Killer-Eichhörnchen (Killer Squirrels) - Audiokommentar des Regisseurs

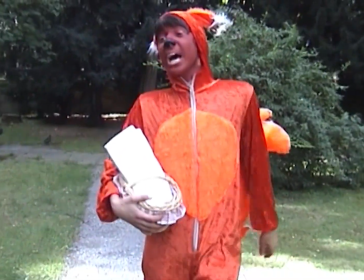2241s
Mit dem Blinden, der das hinschlägt. Ja, jetzt versucht er die Flyer weiter zu verteilen.
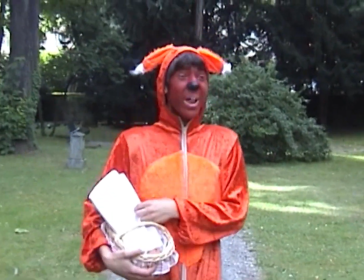2246s
Die Musik ist am PC und Vocoder aufgenommen. Das sieht man im Making of der Musik.
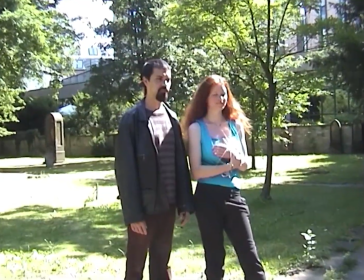2251s
Und jetzt sieht er Leute, die der Zielgruppe wohl entsprechen. Der Schläger und seine Freundin.
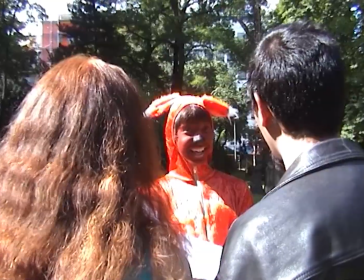2255s
Ich mag das einfach, wie begeistert er zu ihnen hingeht und wie gut Franziska da die Freunde des Schlägers spielt,
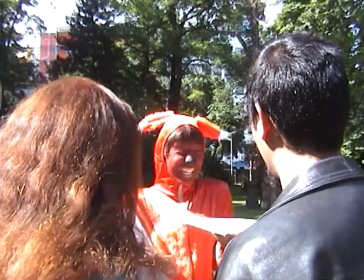2260s
mit diesem verächtlichen Blick gegenüber dem Eichhörnchen-Maskottchen und wie er so begeistert ist.
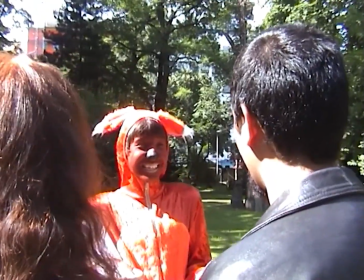2265s
Wir mussten viel lachen, vor allem weil der Schauspieler, der den Schläger spielt, eigentlich ein sehr netter, sanfter Mensch in Wirklichkeit ist.
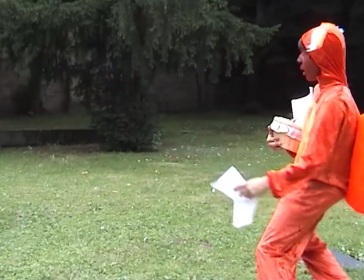2274s
Diese Schläge wurden auch oft gedreht und das Geräusch klingt ziemlich schlimm, so ein richtiges Knacken dabei.
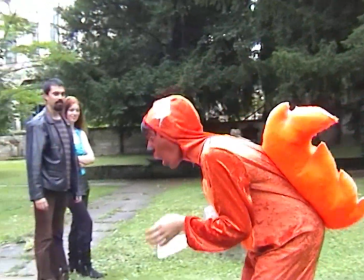2279s
Auch alles nachträglich eingefügt.
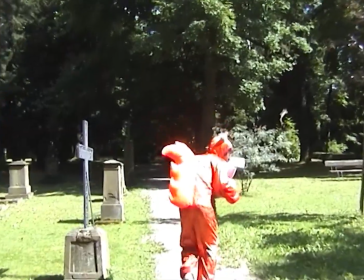2286s
Jetzt habe ich hier noch einen Moment geschnitten gehabt, den man in Extended Scenes sieht, damit es ein bisschen flüssiger ist.
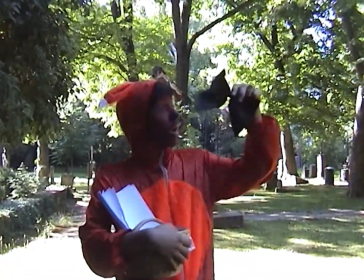2292s
Und jetzt zieht er sich die Fliege an. Das kam eben daher, dass dieser ganze Eichhörnchengang nach dem Finale, was jetzt kommt, gedreht wurde.
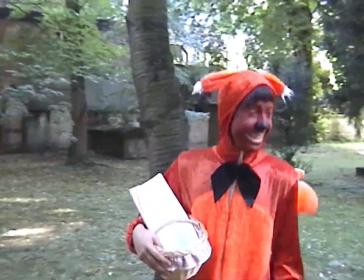2299s
Und im Finale hatte er die Fliege an, beim Eichhörnchengang hatten wir sie vergessen. Also war das hier so eine Übergangsaufnahme.
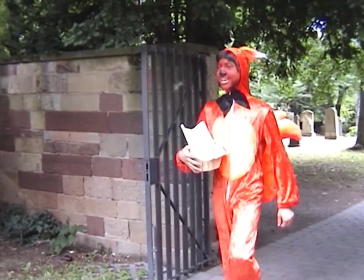2305s
Und wen trifft er jetzt mit der Fliege, die ihm den großen Erfolg versprechen soll? Die Mafia.
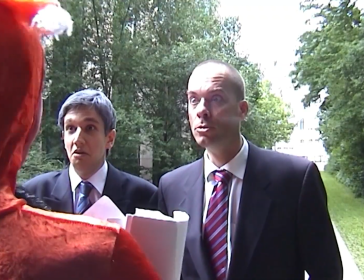2309s
Den Paten und seinen Sohn. Diese entsetzten Gesichter waren schwer durchzuhalten und Gregor hat es nicht mal geahnt, dass es so lange im Film kommt.
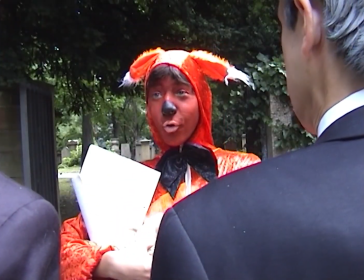2318s
Es ist einfach witzig geworden. Ich habe es eben so lange stehen lassen, unsere Gesichter, wie wir entsetzt schauen, damit es zur Musik passt.
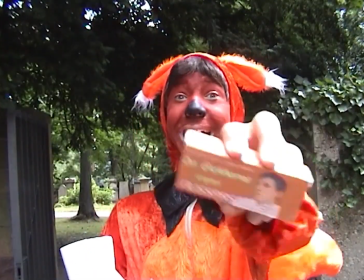2325s
Beim Schneiden, ich habe gemerkt, ich hätte es eigentlich kürzer geschnitten, diese entsetzten Gesichter gerade, aber die Musik baut die Spannung auf.
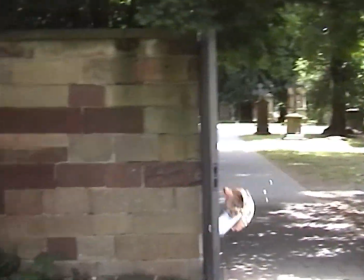2332s
Ich wollte zur Musik schneiden, da musste ich sie so lange stehen lassen, bis er das Eichhörnchen angreift. Und ja, es sieht aber so witzig aus, ich fand den Effekt einfach so bizarr lustig.
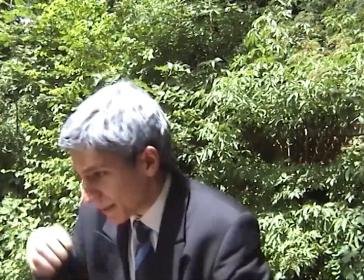2340s
Ja, und die Schläge hier, das Blut stammt eigentlich aus einer Ketchupflasche, einfach so drauf rausgespritzt.
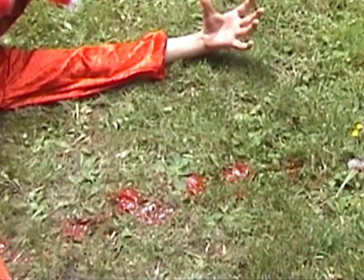2346s
Das gelbe Blümchen ist extra platziert dafür und dass es so echt aussieht, hätte ich nicht gedacht. Wie Vincenzo schlägt, wurde eigentlich ein paar Tage später gefilmt.
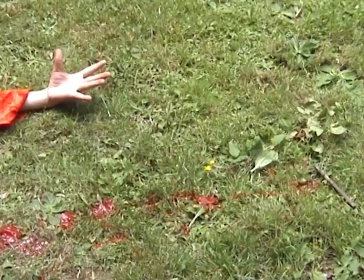2354s
Die Schläge und das Blut an dem Tag und ich sehe auch total verrückt aus, wie ich sie anfeuere.
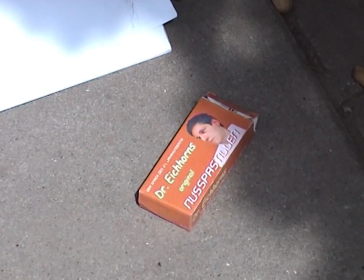2359s
Und dass es so brutal geworden ist, hätte ich nicht geahnt, aber ich denke eigentlich, es ist auch nicht so brutal.
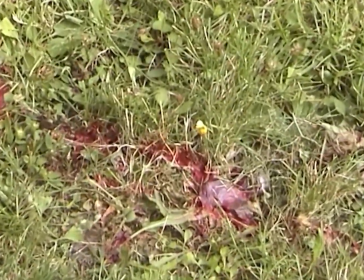2364s
Es ist doch witzig genug, um doch durchzugehen. Und die Blume war, wie gesagt, extra platziert. als kleines Symbol für Frieden, könnte man sagen.
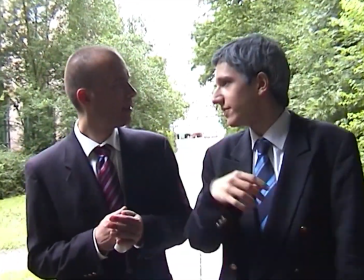2373s
Und jetzt wird Vincenzo das erste Mal von seinem Vater gelobt. Gregor spielt es einfach gut mit seinem Gesichtsausdruck.
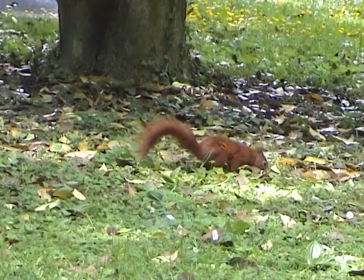2380s
Ist total witzig, wie er so begeistert ist. Die ganze Handlung hier erinnert eigentlich grob auch an die Räuber von Schiller, könnte man sagen.
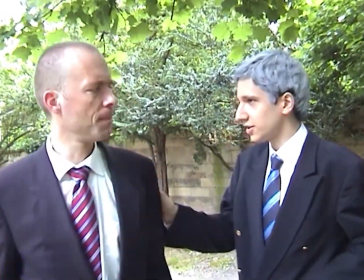2389s
Mit den zwei Brüdern. Der eine wird vom Vater nicht geliebt, was auch immer er tut. Der andere wird vom Vater geliebt und die Rivalität.
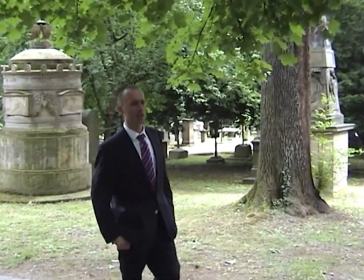2396s
Vielleicht kann man da einen kleinen Bezug entdecken. Vielleicht liegt es daran, dass ich die Räuber von Schiller im Abitur hatte.
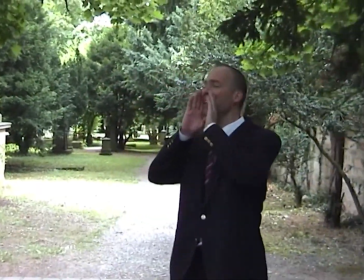2400s
Also direkt bevor ich das Drehbuch geschrieben hatte. Das ist ein kleiner witziger Zusammenhang.
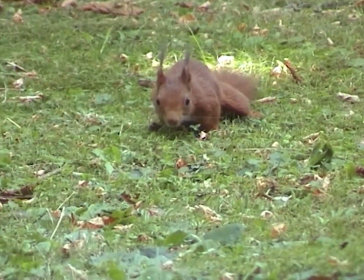2405s
Ja, hier rufen sie die Eichhörnchen mit den vielen Aufnahmen von den netten Hörnchen dazu.
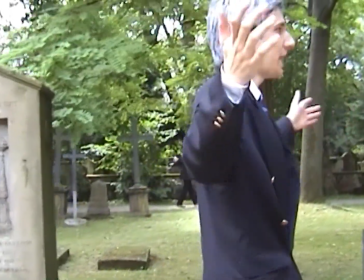2411s Kommt her, Eichhörnchen! Euer Pate ruft euch, kommt her!
Hier auch wieder jede Menge Kameraperspektiven wurden noch aufgenommen.
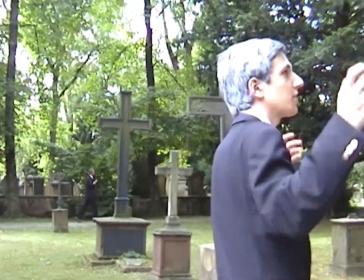2419s
Hier mit mir von vorne, mit Gregor von vorne und so, die ich dann nicht gebraucht habe. Aber ich finde immer, es ist besser, zu viel zu filmen, als dann zu merken, es fehlt eine Aufnahme.
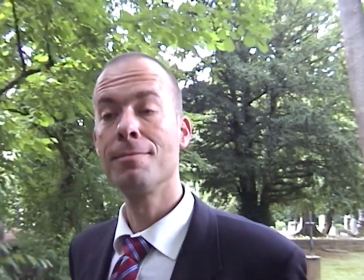2426s
Ja, und jetzt, wen sieht Vincenzo? Eine Frau. Und wieder kommt die Musik.
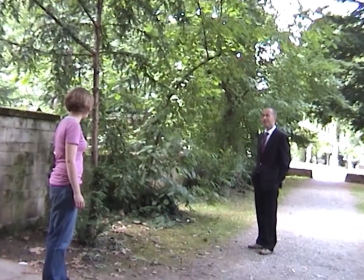2431s
Und was kann wohl passieren? Er seufzt, er ist verliebt. Und wie Vincenzo eben so ist, wird er sich wohl an sie ranmachen.
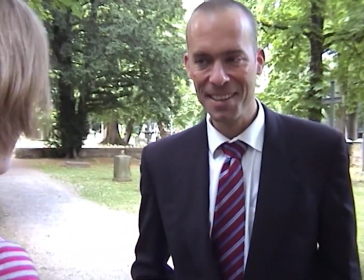2442s
Wieder von ihm improvisiert. Diese Szene, das ganze Finale, wurde vor der Nussfalle gefilmt.
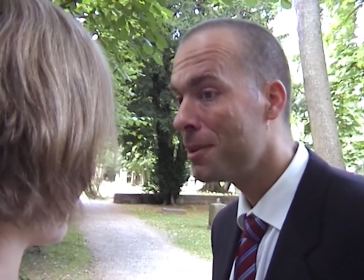2446s
Also dieser Flirt auch vor dem Flirt, der eigentlich schon vorher im Film kam.
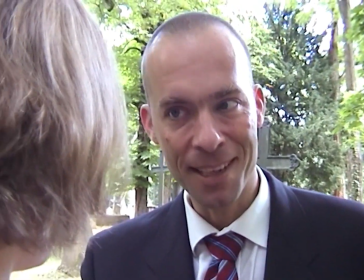2452s
Vincenzo hatte hier relativ wenig zu sagen. Beim anderen Flirt war es ein bisschen mehr.
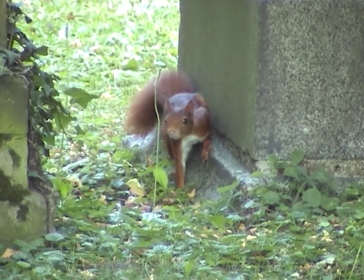2457s
Vielleicht hat er da schon ein bisschen mehr Routine drin. Und das Eichhörnchen, das hier auf dem Grabstein ist, da hatte ich ein Riesenglück, dass es sich so platzierte, wie ich es wollte. Und es sieht aus, als würden sie sich küssen.
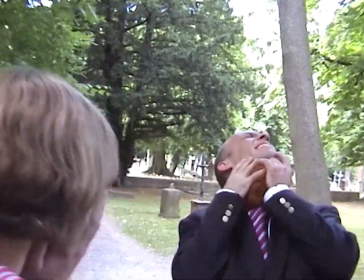2466s
Es ist einfach ein cleverer Schnitt da, dass es so aussieht. Das war in Wirklichkeit nie irgendwie im Drehbuch.
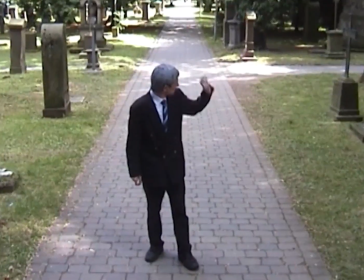2473s
Und hier das Eichhörnchen, das sich auf sie fallen lässt, war eigentlich nachträglich reinretuschiert, weil es eigentlich neben sie fiel und sie nur zusammenzuckte.
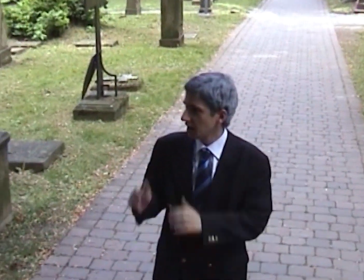2480s
Und er hatte sich sein Eichhörnchen direkt an den Hals geworfen, selber. Dem Paten ist das natürlich herzlich egal und hier sind beide tot.